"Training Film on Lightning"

Hello, can you see me? No, you can't. I guess we need some light. Ah, you can see me now, but this is now not how you would like to see me. Normally, this light is enough to light a room, but for television, it is not enough. So we need some more lights. Now you can see me clearly and the background is visible too.
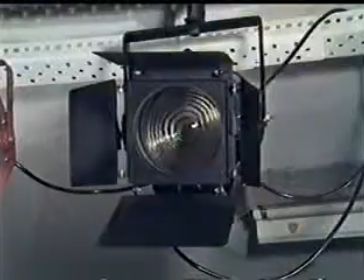[0:37]
How is all this done? Certainly, there are certain lights which give better illumination.
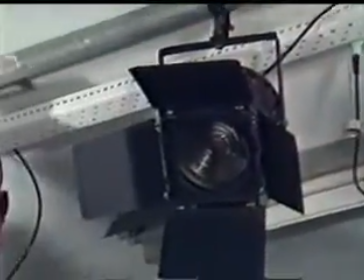[0:44]
That's not all. They have to be set up in a particular way to create certain effects. Let us see how it is done. For television, there are two kinds of lights depending on how the light is dispersed. This determines whether or not the light would cast its shadow. Either the light source emits a focused beam or it scatters all over the place.
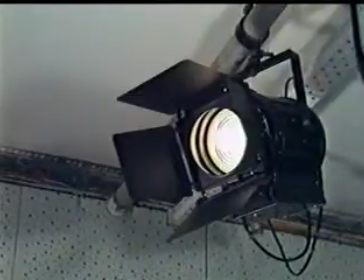[1:10]
The localized lighting, which comes from small concentrated point sources like this Fresnel lamp, are called hard lights.
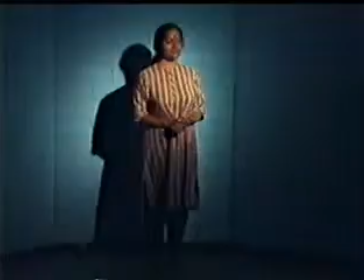[1:19]
This light provides hard and well-defined shadows.
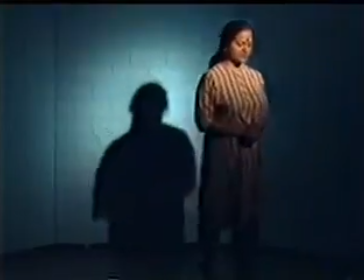[1:24]
You can see that the shadow of this person still has a hard edge, even when she moves away from the screen.
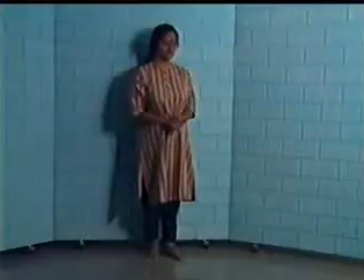[1:35]
The other kind of soft light produces shadowless illumination.
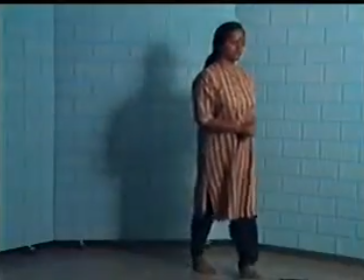[1:41]
You can see how the shadow disappears very quickly when the person moves away from the screen. The dispersion of light can also be controlled by diffusers, which diffuse and soften illumination.
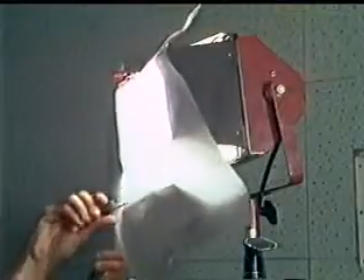[2:00]
Diffusers are sheets of some translucent materials and are fitted over the front of the light source.
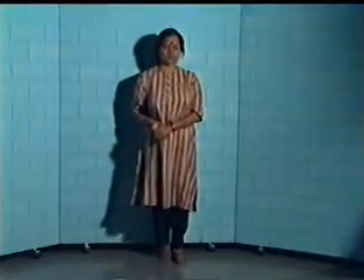[2:08]
Diffusers can also be used to cut down the overall light from any lamp.
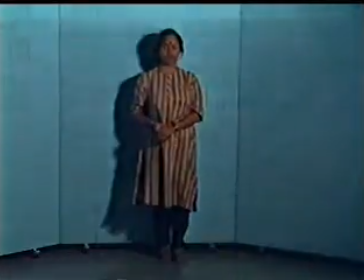[2:14]
By altering the density of the diffusers using a sandwich of 1,
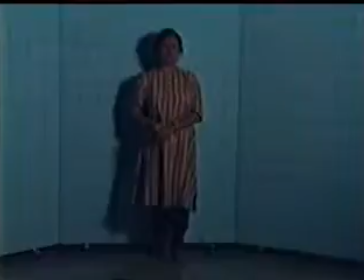[2:19]
2 or 3 diffusers, we can reduce light levels without resorting to electric dimmers. It is often essential to control coverage of the lighting and not allow it to spread uncontrolled.
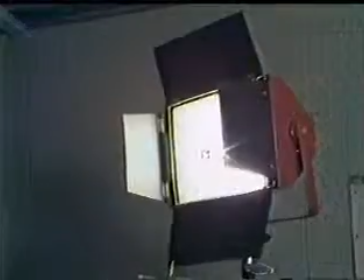[2:37]
For this purpose, barn doors are used extensively.
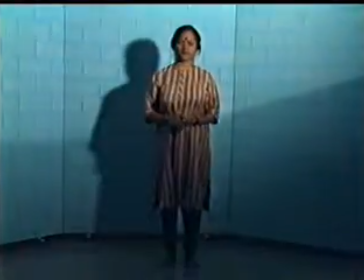[2:42]
Barn doors prevent the beam of one spotlight overlapping onto an area lit by another, or to restrict light to a localized region. Now we come to another important aspect of lighting, that is direction from which the light falls on a subject. Light falling on an object from different directions gives it a different look altogether. This leads us to another problem, that is where to place our lights.
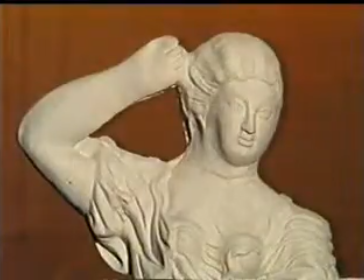[3:15]
Here is our object. It is a statue. If we light it from a dead frontal position along the lens axis, no shadows are visible. That means signs of texture or surface undulations are minimum.
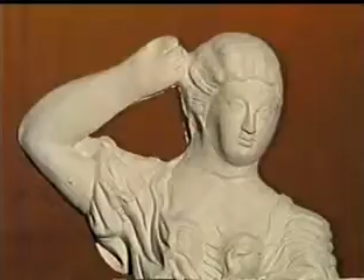[3:33]
This kind of lighting produces a flat effect.
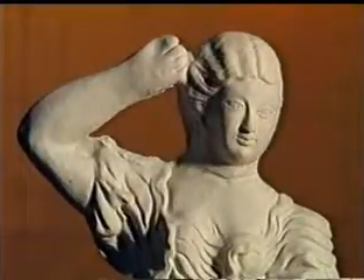[3:41]
As we move the light further around the object, shadows of surface projections grow.
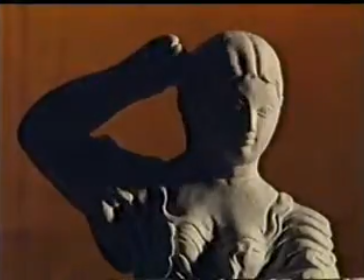[3:48]
When the light source is almost in line with the object, surface irregularities are given maximum emphasis.
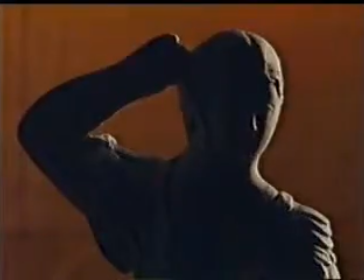[4:01]
If we move the light behind the object, then we get a silhouette of the object. Only the edges would be lit up. We have just seen the effect of moving one light around an object. Normally, more than one light is required to illuminate an object or a person. Let us now see how to illuminate a person using more than one light.
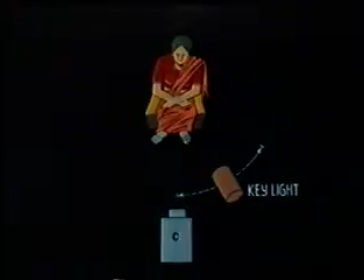[4:36]
Let's light up the face by placing a key light here.
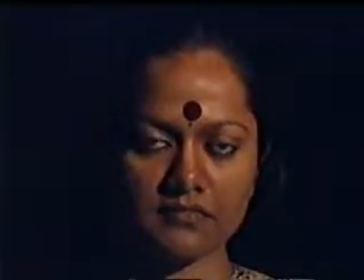[4:43]
In this position, the shadow of the nose is neither missing nor is it too long. Now we must light up the shadow projected by the hard light. For this purpose, let's try and successively use a hard light and a soft light to see the difference.
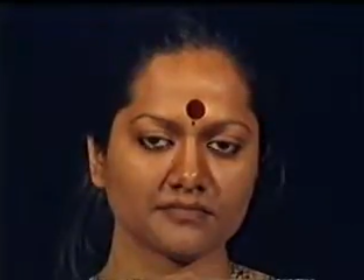[5:07]
We see that the hard light casts yet another shadow in the opposite direction.
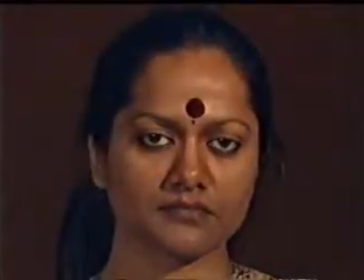[5:14]
However, if the second light is a soft light, then it illuminates the shadow areas without casting its own shadow. So, soft light is appropriate to use as a fill light.
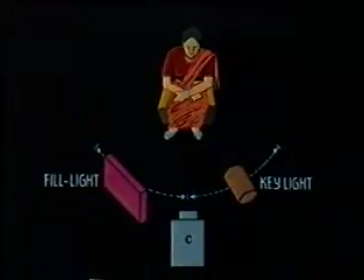[5:33]
Till now, we cannot easily distinguish the person from the background.
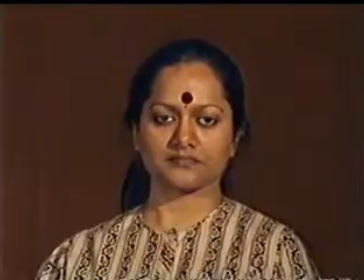[5:41]
We can give the person a definite outlining by lighting her from the back.
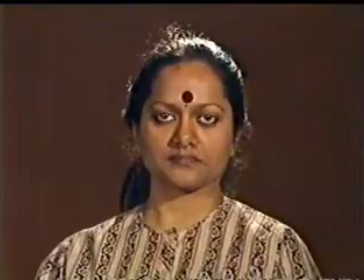[5:50]
Now her head and shoulders would be lit up. This clearly distinguishes her from the background.
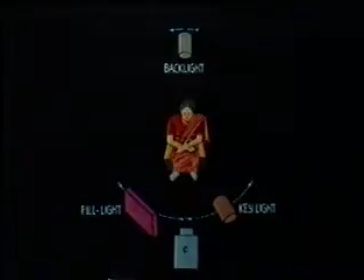[6:02]
So these are the three lights we use for lighting up a person. So far we have been dealing with lighting in studios under controlled situation. But when on location, we do sometimes face problems in lighting as the daylight cannot be controlled.
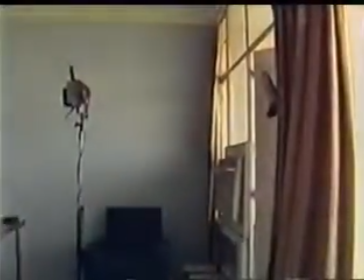[6:26]
Here is a scene in a room with a window. We have also placed some lamps in the room, but they are not turned on.
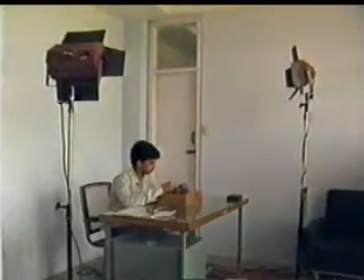[6:35]
This is the scene lit with daylight. But sometimes daylight is not enough like this.
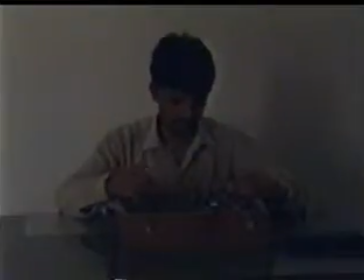[6:44]
Thus, we have to use artificial light as well.
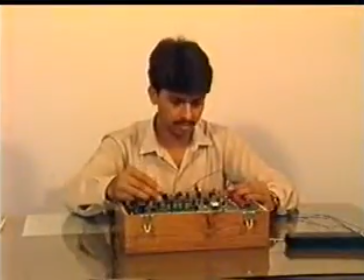[6:52]
But mixing daylight and artificial light causes problems.
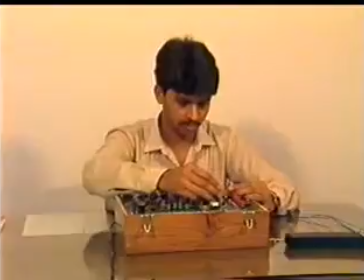[6:56]
The color temperatures of the two lights are different, and when they are mixed, we get undesirable effects.
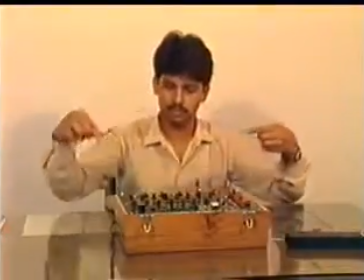[7:04]
In fact, the camera is adjusted depending on whether daylight or artificial light is used.
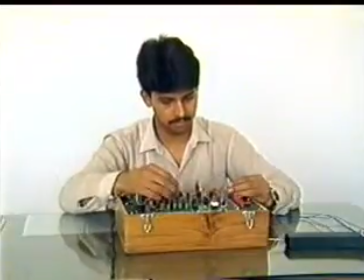[7:15]
Here, the scene is lit by daylight and the camera is adjusted for daylight too.
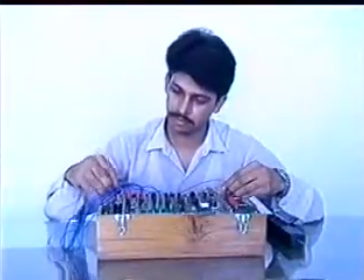[7:21]
If the camera were adjusted for artificial light, this is the effect you would get.
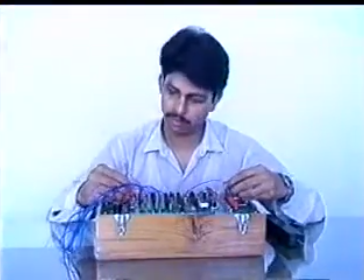[7:27]
The daylight now appears blue.
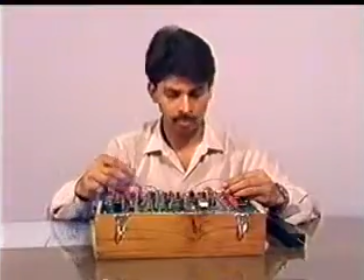[7:33]
You can see the reverse effect if we draw the curtains to eliminate the daylight and just use artificial light.
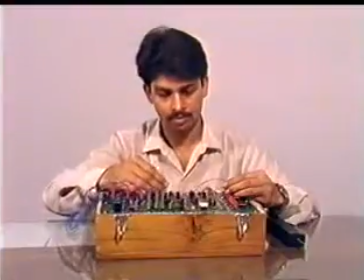[7:41]
The color now seems correct.
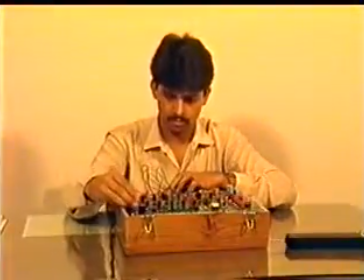[7:46]
But if the camera were adjusted for daylight, the artificial light would seem yellow.
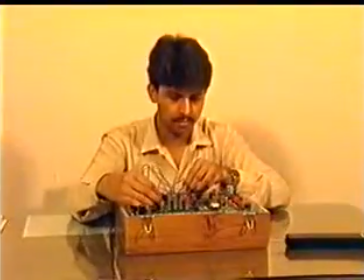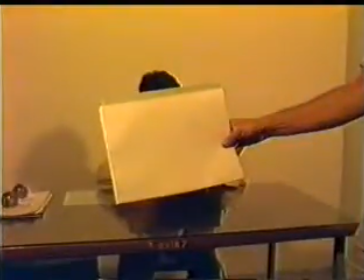[7:58]
Adjusting the camera is called color balancing.
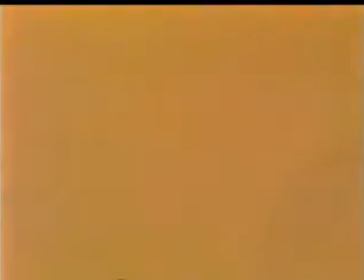[8:04]
First, the filter in front of the lens is changed.
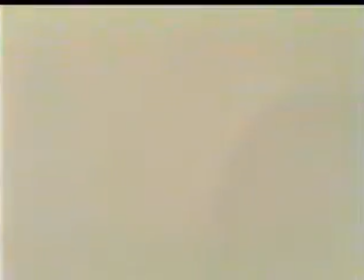[8:09]
Then, electronic adjustments are made so that a white card appears white in color.
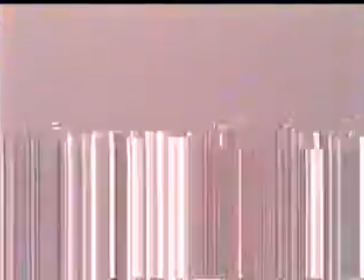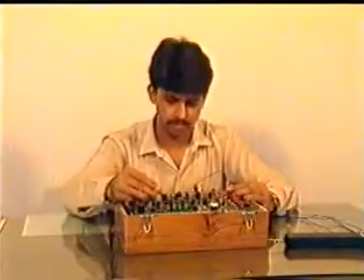[8:21]
Now let's go back to the problem of mixed lights.